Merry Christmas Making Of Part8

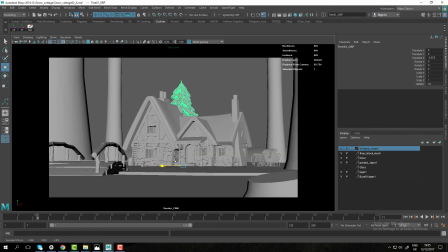0:00 What's up everybody, Dark Comitive here.
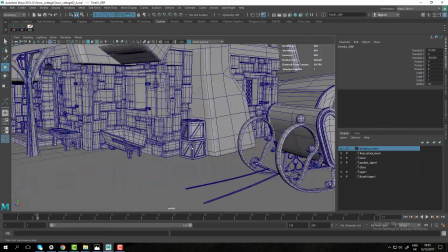0:02 Welcome to the next chapter of this tutorial where we're gonna go into scene assembly, adding trees and that kind of stuff.
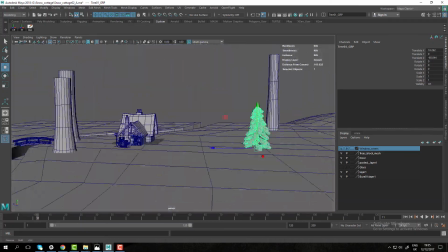0:10 As you can see, the scene has been updated with a few more objects. I have a ladder, a bench, a sleigh, Santa sleigh.
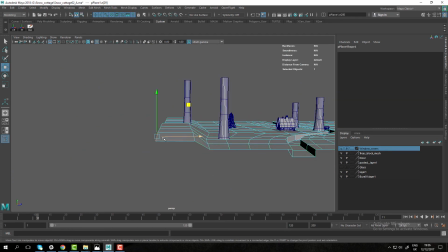0:17 I decided as I was going along, I needed some kind of story just to drive me,
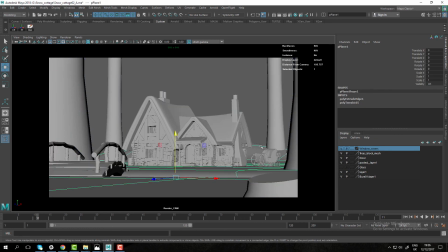0:24 to drive my behavior. So I decided this is gonna be Santa's house. So I, thank God that we have an hour of break in brown bag,
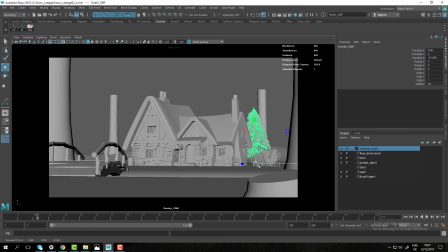0:39 because I can use that 1 hour lunch break to do some modeling and sculpting and that kind of stuff.
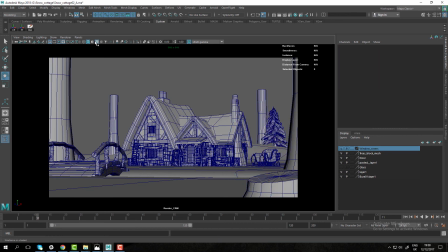0:46 So because my time was very limited, I used that
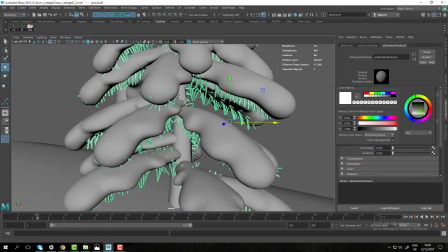0:53 that lunch break to model some quick objects.
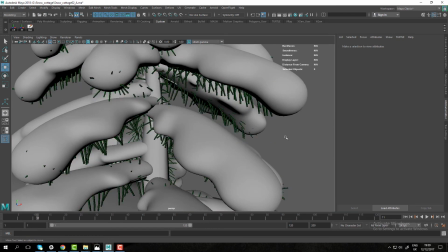0:58 They're not terribly detailed and or nothing like that,
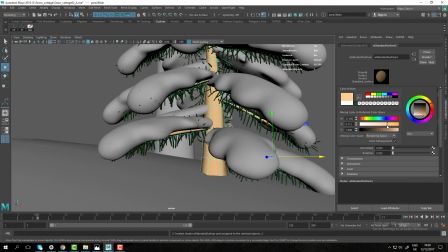1:02 but they're detailed enough so from a distance they will look good.
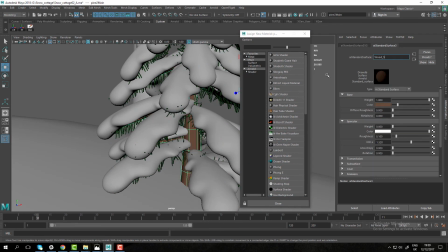1:08 So just assigning quick materials to my tree objects
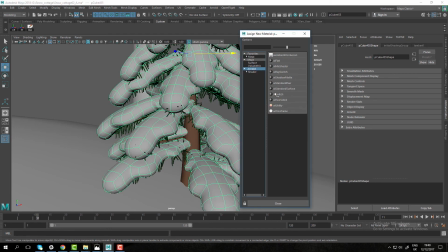1:15 before I start duplicating it around, and
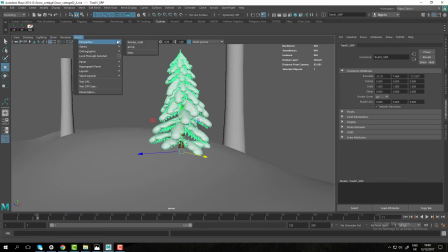1:21 soon we're gonna go from the point of view of camera and start
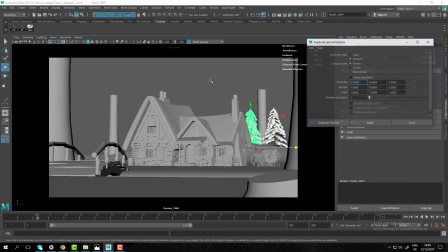1:25 just making instance copies and just making them look good from camera. So I'm basically literally instance copying all the trees, moving them around. It's the same tree, but I just duplicate it, rotate it, scale it a little bit,
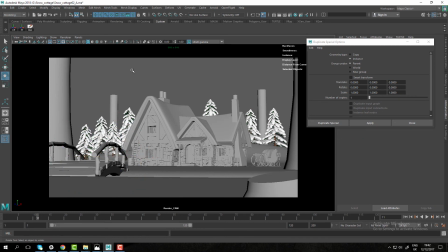1:45 position it in interesting way so that it will look a little bit different. And because the tree has a lot of branches and it looks really random,
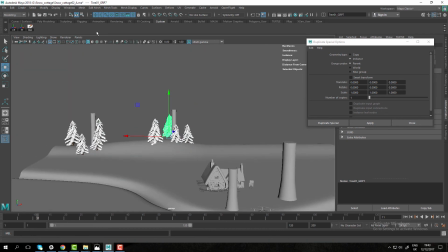1:56 it's perfect opportunity for me to save a lot of time and just basically reuse the same object.
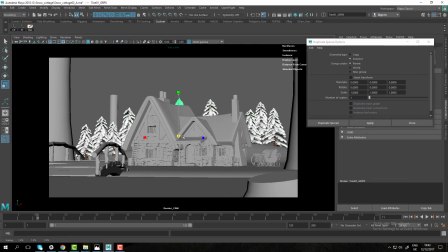2:04 Still trying to see if I can use some other type of trees in the scene,
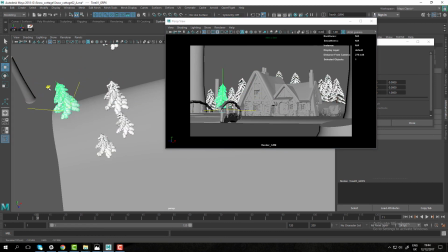2:12 but I'm pretty much gonna end up deleting all of them but the one close to the bridge,
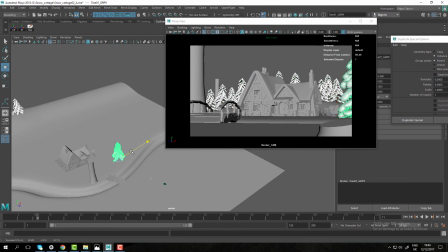2:21 because they just didn't feel right for me. So yeah,
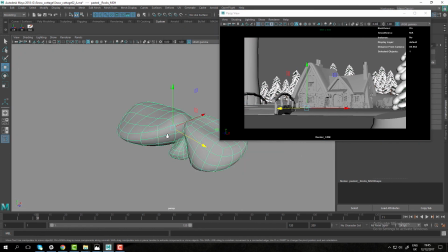2:30 nothing too fancy going on, just trying to think about the composition, trying to think about
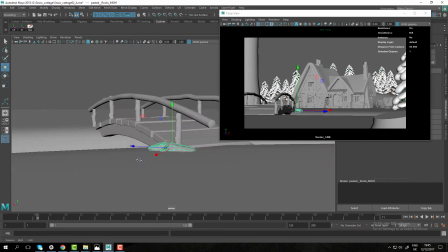2:36 how can I convey a story, how can I guide the audience to look in the house,
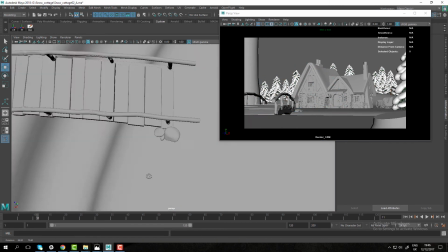2:42 adding, taking little boxes and smoothing them, just pushing them
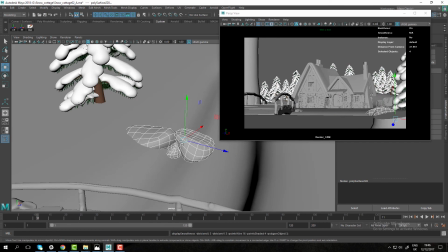2:49 around, making them like into like a stone shape,
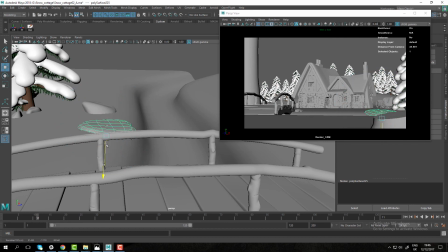2:52 and just adding little details here and there to help me guide, as I said, the audience.
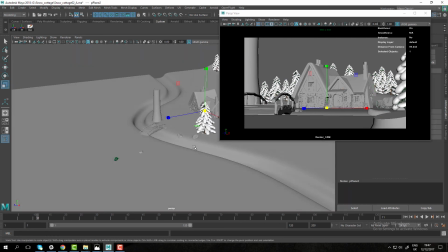3:00 A lot of the placement of the objects are
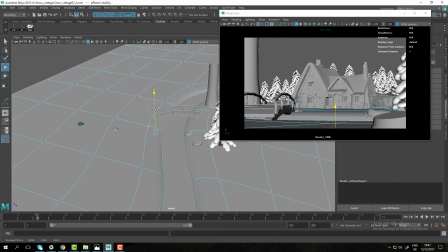3:07 done intentionally with certain angles, so when you look at it and when your eye
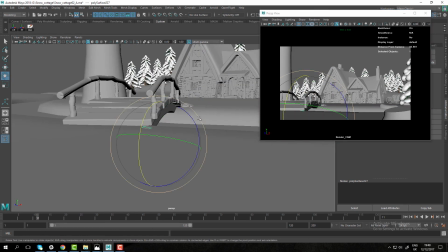3:16 slides across the object, it will lead you to the house. For example, that bridge, I decided to go with a bridge instead of a fallen tree because
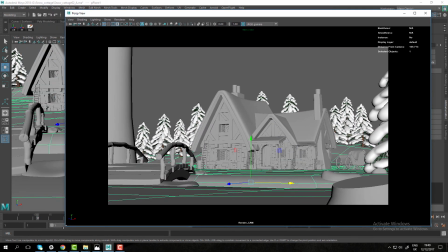3:26 the support fence and that kind of stuff was perfect opportunity for me to guide the viewer into the house.
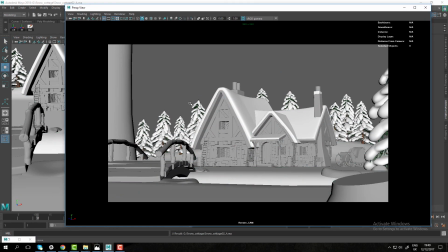3:34 And then placing a tree next to the camera, next to the bridge on the left side screen of the camera, will just mean that
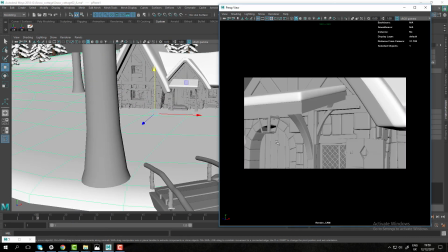3:45 your view is blocked at that point and you will lose interest in
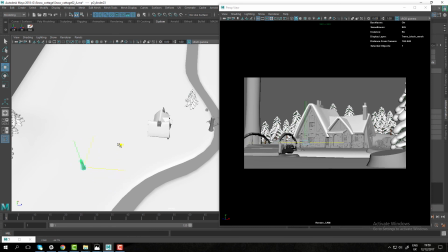3:51 that part of the image, and your eyes will slowly start to shift toward the house.